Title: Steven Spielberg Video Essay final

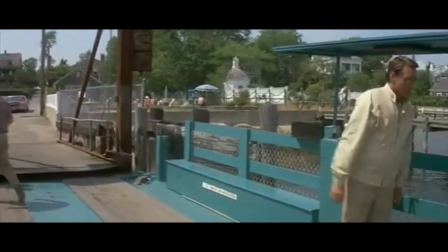I don't want to give him my call.
Another great example of the famous Spielberg oneer can be seen here in the film Jaws.
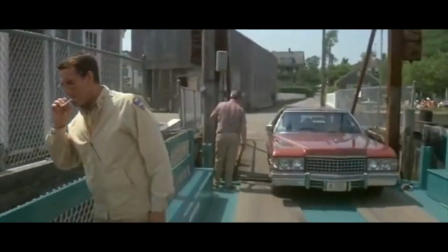As the camera follows Chief Martin Brody's movement while he smokes a cigarette, a car can be seen pulling onto the platform behind him.
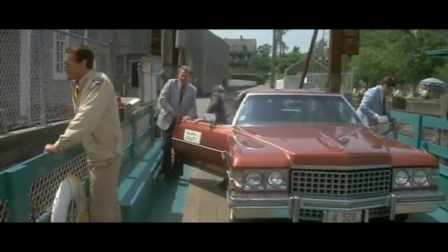The camera then zooms out so both the chief and passengers exiting the car can be seen in the same frame.
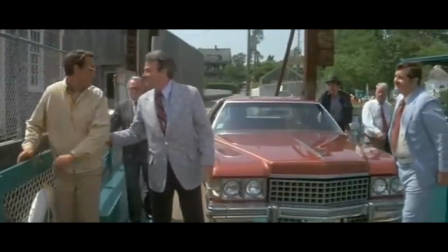As the characters begin having a conversation, the camera does not move or cut.
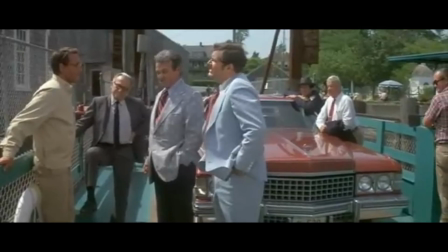One interesting aspect of this oneer-type scene is that the platform, which the characters are standing on, is doing the moving.
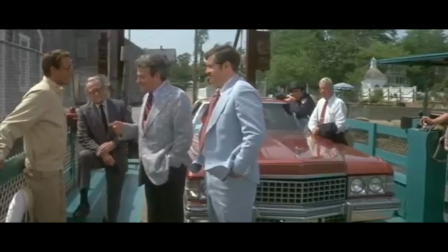Similar to the previous scene from Schindler's List,
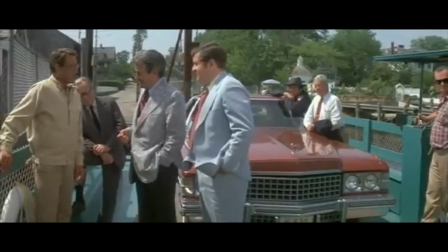by not cutting and instead following the motion of multiple characters through a long interaction, the audience is offered another 360-degree view.
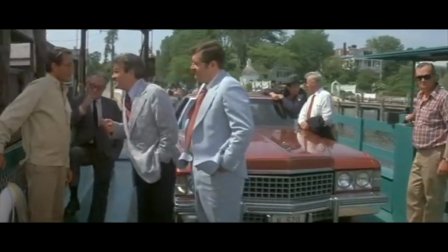The 360-degree view in this scene, which shows boats passing by and land becoming more distant,
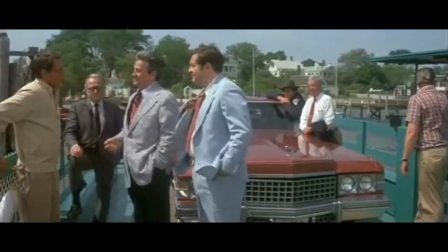emphasizes how isolating and threatening this interaction is for the chief and offers the audience an in-depth sense of the character's surroundings.
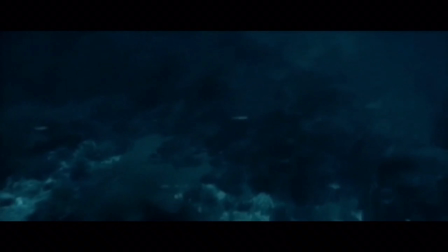Spielberg uses these different techniques in order to add intensity, dramatic effect, and communicate strong emotions in pivotal scenes throughout his films.
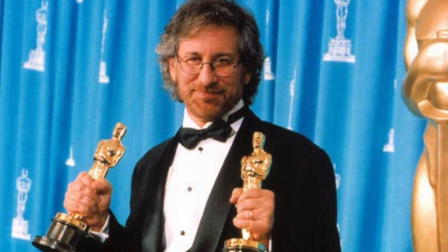By adding intensity and dramatic effect through these techniques, Steven Spielberg captures his audience's attention and persuades them to be active viewers, deeply involved in his films.